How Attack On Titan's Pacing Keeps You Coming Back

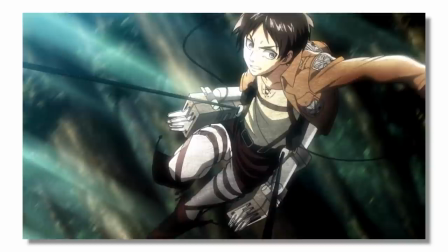We have the setting, our antagonists, but most importantly, our protagonist, Aaron.
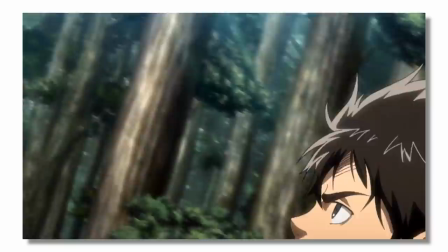And if there is one thing that an introduction is meant to do, it's to thrust us into the beginning of a story.
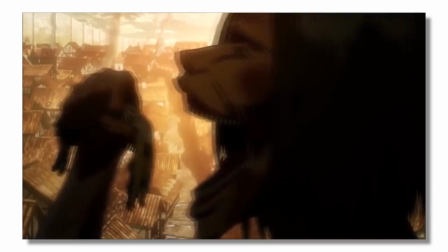Which means that an introduction must have an inciting incident. And you probably guessed it already, it's this.
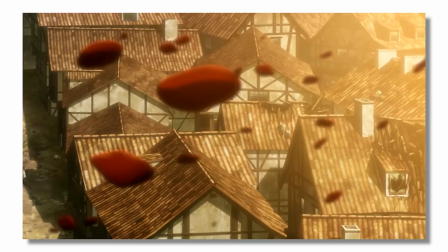Eren's mother is what spurs him on to join the military and what puts his story into action.
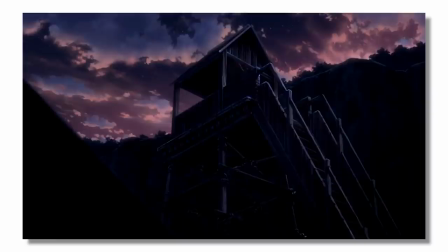These first four episodes specifically are what take place across five years, meaning the pacing of all this delivered information is quite quick.
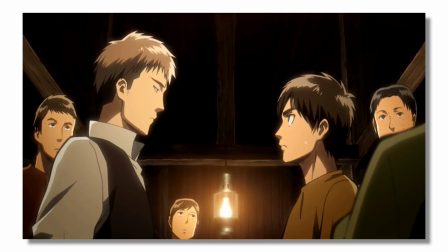And just from having edited so many stories,
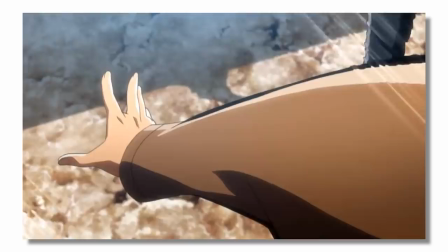I think I have a good idea about why so much information and internal time was crammed into these first four episodes.
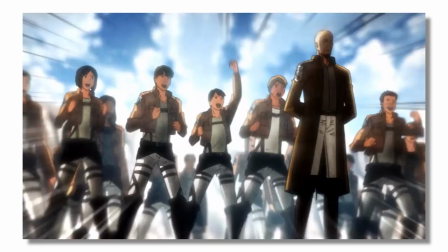Think back to how I said an introduction needs to deliver a story's most interesting narrative elements in order to invest a new audience.
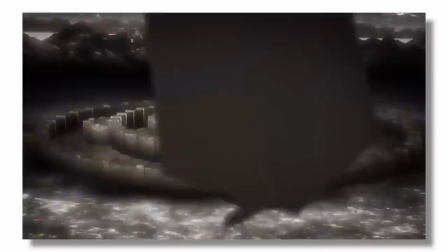And remember how we discussed that the introduction really works as the setup for everything else to come in the story?
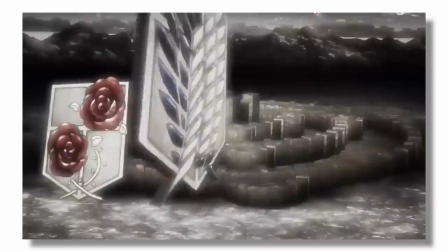Well, considering those two things brings us to an interesting conclusion.
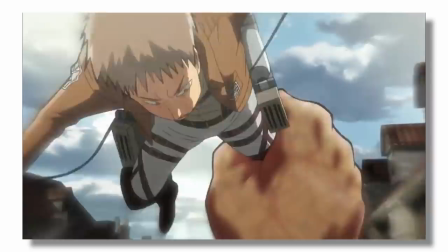Episodes one through four are a fake-out introduction. Or really, they're an intro for the intro.
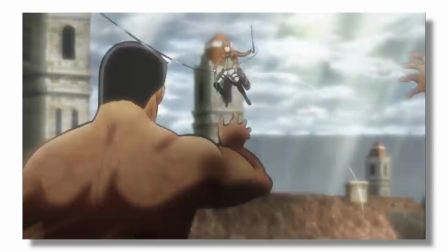Now, I know that might seem confusing right now, but a consideration of pacing might make this more clear.
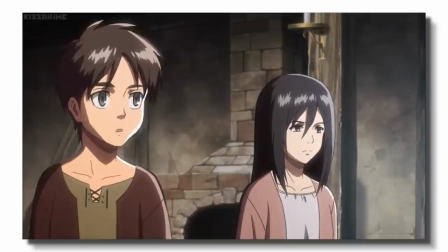Episodes 1 through 4 focus highly on the experience of Eren Yeager, almost exclusively.
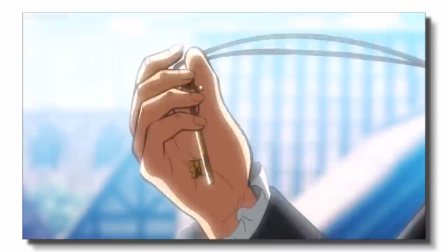The major story elements that are introduced to the audience all frame Attack on Titan as Eren's story.
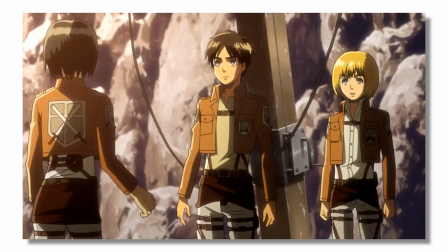His father had a secret. His mother died. Mikasa and Armin are devoted to him.
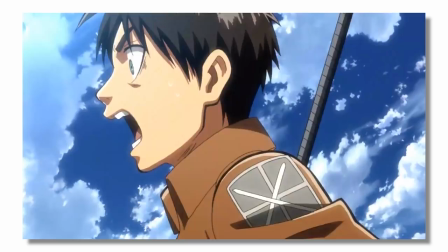He had the greatest struggle during training. Everything in the story pretty much revolved around Eren.
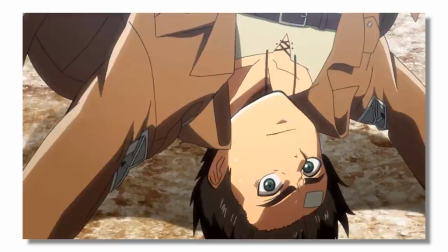We are led to believe that the conflict of the narrative will be Eren working to join the scouts and finding a way to destroy all the titans.
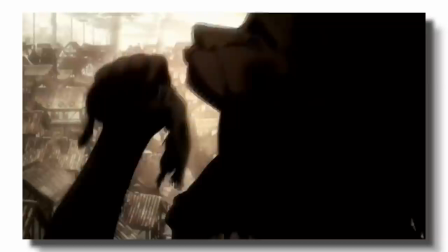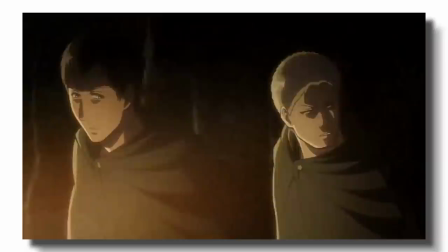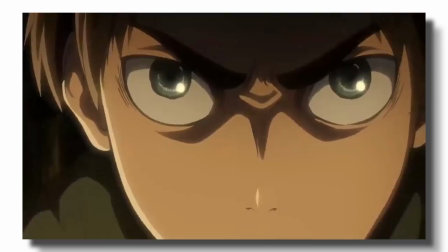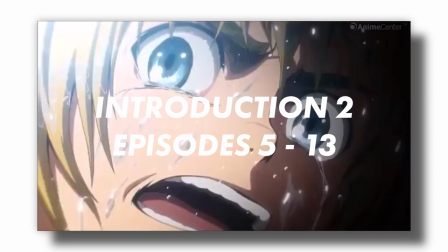But that's not what the show is about at all. Episode 5 through 13 are the real introduction for the show,
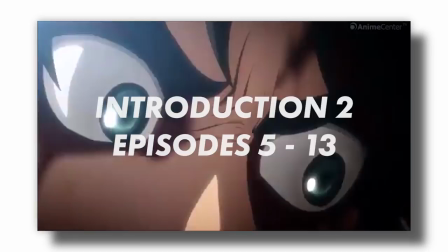because they bring in the real inciting incident and the real conflict.
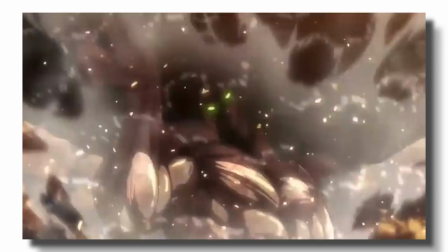Eren's ability to transform into a titan is what kickstarts all of the major events of the narrative.
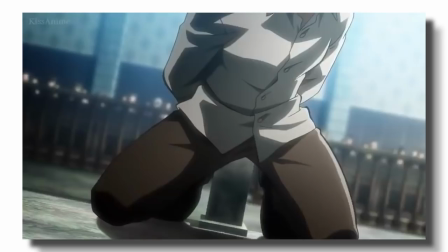It pushes literally everything into action, which by definition makes it the inciting incident.
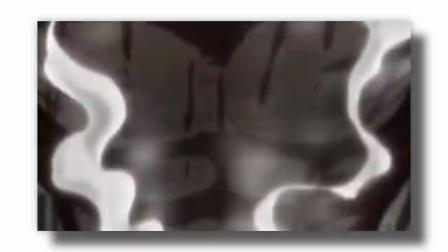But keep in mind, this is not Eren's inciting incident. This is the show's inciting incident.
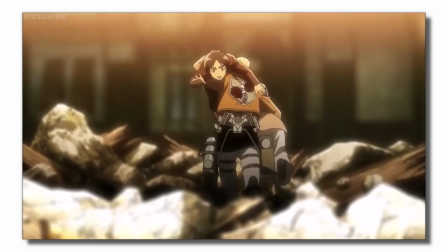Eren was spurred into action because of the death of his mother. That is pretty plain to see.
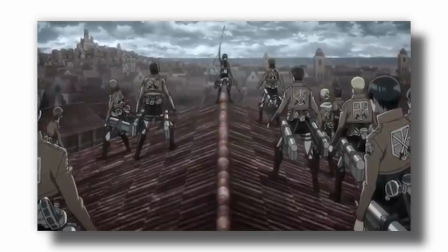But the show, from episode 5 and on, does not focus on Eren exclusively anymore.
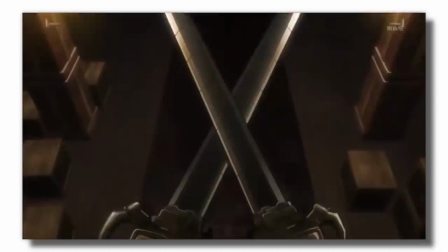The conflict of the narrative is humanity's struggle for survival against the Titans, all framed through the experiences of the military.
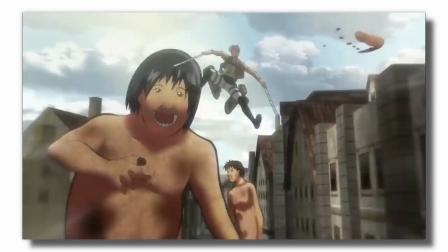That is why episodes 5 through 13, as the true introduction, focuses so much more on the experience of these multiple different characters.
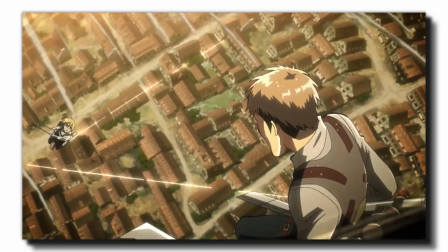That stays consistent as the show progresses too, because while Eren is definitely more important than the other characters,
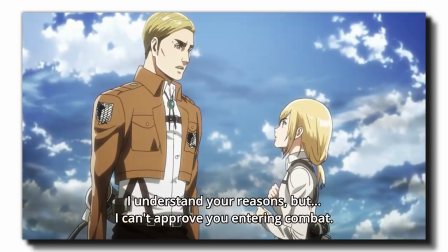he is nowhere near the singular focus.
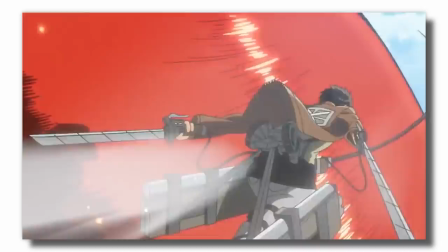But to properly appreciate episodes 5 through 13, or to even know what the heck is going on, there needed to be buildup.
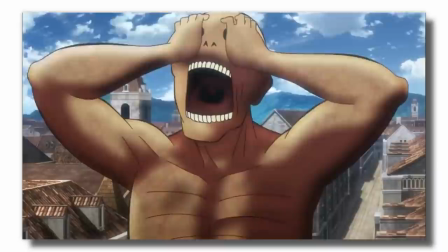Could you imagine how confusing it would have been to start here as episode one?
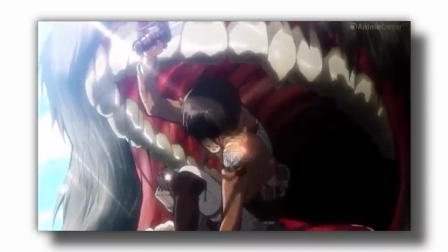Or how much less impactful Eren's death would be if we only got to spend one episode with him?
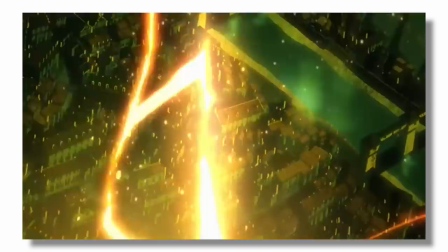What the show chose to do instead was basically create an intro for the intro.
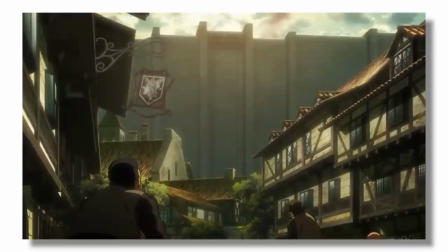And the only reason they pulled it off was because of how they paced it.
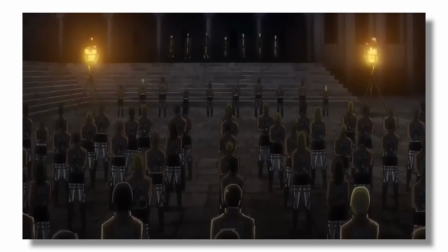Attack on Titan's first four episodes are incredibly fast-paced when you consider the five years that they cover.